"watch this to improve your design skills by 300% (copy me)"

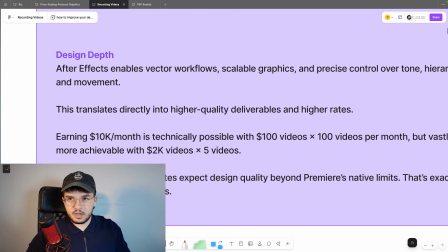(16:31)
So argue with possibilities all you want, but all I know is that I've seen the numbers and I can tell you success is a lot more probable with After Effects.
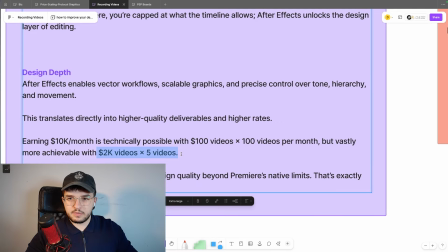(16:38)
And also you can actually live a bit of more of a life when you're editing for more higher paying videos.
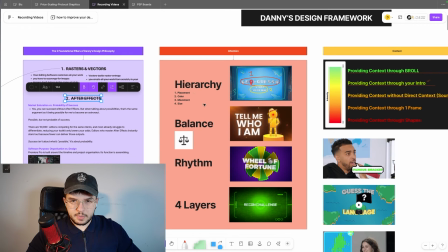(16:44)
Now we're moving over to attention. So with attention, we're going to be going over the 3 main and the most basic
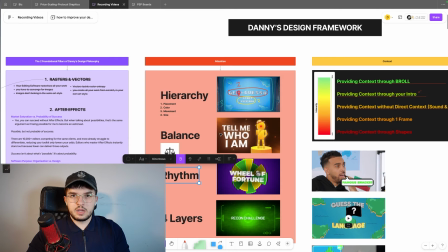(16:52)
and the most introductory design principles that you can learn for design. And on top of that,
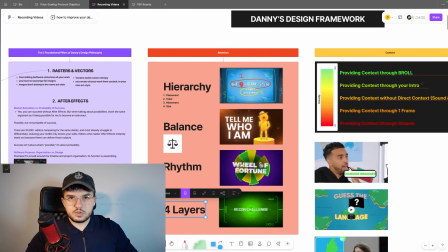(16:58)
I've added my very own 4-layer sequence that'll help you to actually create more structured compositions or, edits.
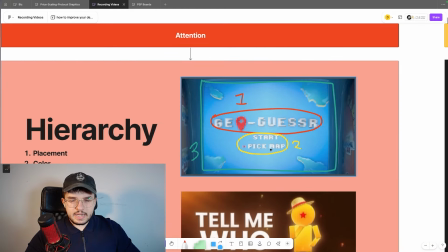(17:06)
Okay, so let's start off with hierarchy. Now, hierarchy is about, well, it's in the name. It's what has most power on screen, and there's a reason for that.
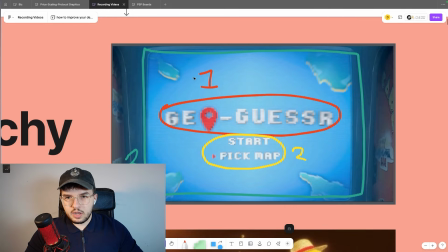(17:18)
So this is an edit that I made a while ago. You can see all this stuff that I've drawn on. It's from the screenshot, but believe me, when I edited it, it wasn't there. And I've labeled 3 points. So I've highlighted the GeoGuessr text because the video was about GeoGuessr.
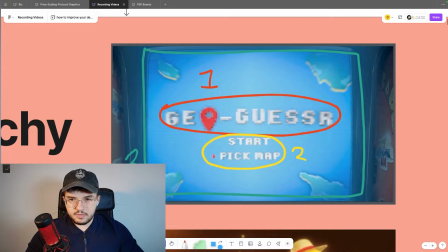(17:34)
And then I've highlighted the start and pick map text. And then I've highlighted the general perimeter of my arcade model. And the reason for that was because I have a 3-part flow when it comes to hierarchy.
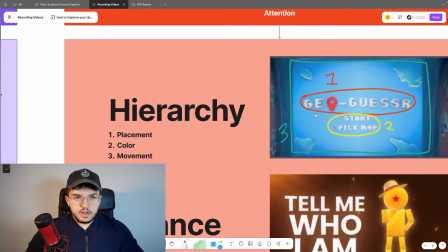(17:47)
And it's pretty common, most graphic designers use it. Now, hierarchy is measured by these 4 factors.
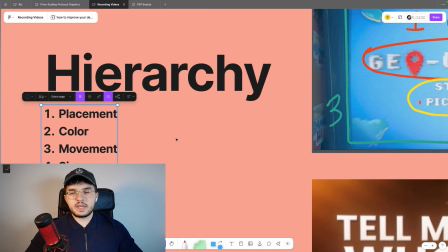(17:56)
So placement, color, movement, size. When it comes to placement, whatever is most in the center is going to be more attention grabbing than something in
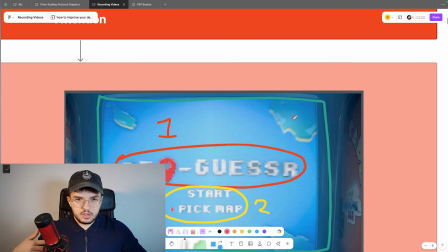(18:04)
like the bottom left or like over here or over here, because this is directly in the center.
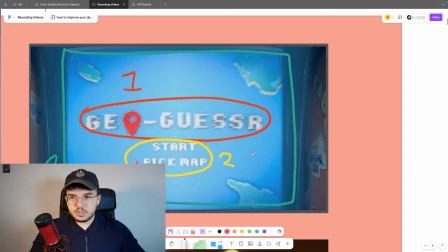(18:11)
Like, think about it. When viewers are watching the videos, where are they going to watch? They're not going to look over here or down here or at the mic or at the little light switch. They're going to look here direct. The way that I've got OBS set up is I'm in the middle and my nose is directly in the middle. So you're going to be looking at me more than you're going to be looking at my surroundings. So the hook is the first thing you want people to look at.
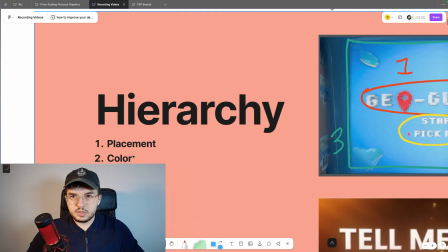(18:34)
And obviously that has to be measured by being the most dominant in these 4 factors. So placement.
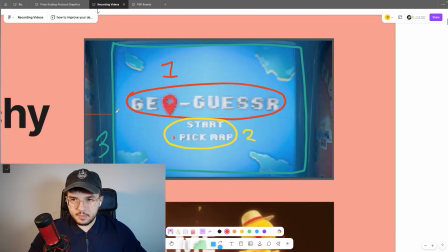(18:39)
Yeah, it's pretty dominant in placement. I can say that for sure, because if we think about it, it's the closest thing to the center, right?
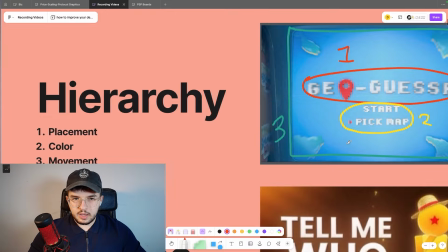(18:47)
And on top of that, let's think about color. Now, everything here is generally blue.
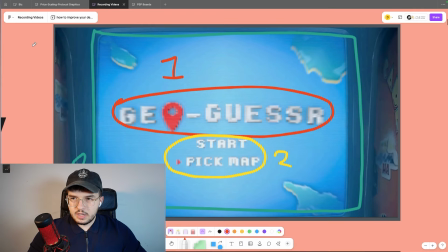(18:51)
We've got a bit of yellow and green, and the edges I've made pretty dark. Like I've added a CC to it so it wasn't so vibrant and you wouldn't really focus on this Pac-Man logo. You'd more focus on my GeoGuessr. And also, there's this red here. And red is contrasting with the rest of the composition very nicely.
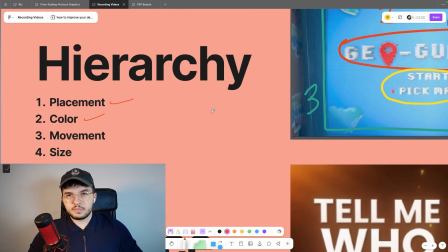(19:08)
So yeah, I would say that it is doing well on both of those. Movement, well, I can't show movement because this is a screenshot, but I can demonstrate it, right?
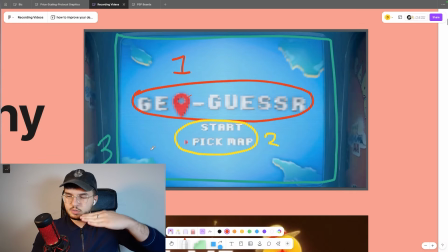(19:16)
And in this one, by the way, it was moving, like it was bobbing up and down, and nothing else was moving. So I'm going to give it to that as well. But how movement works is, well, think about it. It's still hierarchical, just on movement. So if I had like my left hand moving like this, this is moving more than anything else on the screen right now. But then if I introduce this, this spazzy hand, it's moving a lot more than anything else on screen, right? You can see, and then you'd probably be looking at my spazzy hand because it's moving so frantically. And your mind is probably gonna, anticipate that as danger, which is why it's so alarming to see something spaz out like that. And anything that moves the most or the most frantically is going to be the thing that viewers look at. That's generally how it works. So it doesn't have to be always moving so crazy, but if only one thing moves, you're going to look at that.
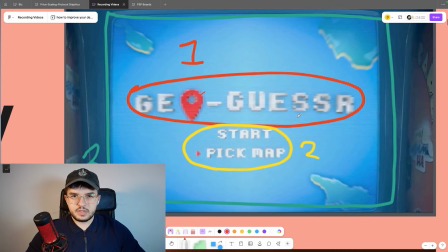(20:08)
Also size. It is the biggest thing on screen. Let's be real. So yeah, it wins on size.
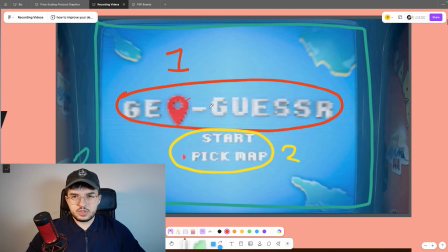(20:14)
And yeah, so hierarchy is just, you need to have a 3-flow framework.
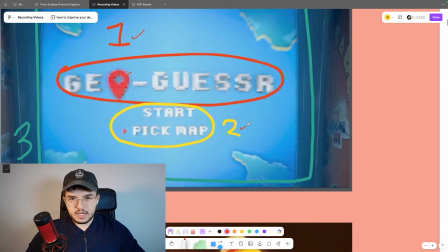(20:17)
So you need to have your hook, you need to have your secondary detail, which is the thing that they look at after the hook. And it's got to be like complementary of the hook, and then your finisher, which is like the finalized effect. So for example, when you clicked on this video, you probably looked at my face first, and then you started looking at my hat, and then you started looking at the stuff around me. Hook, secondary detail, finisher.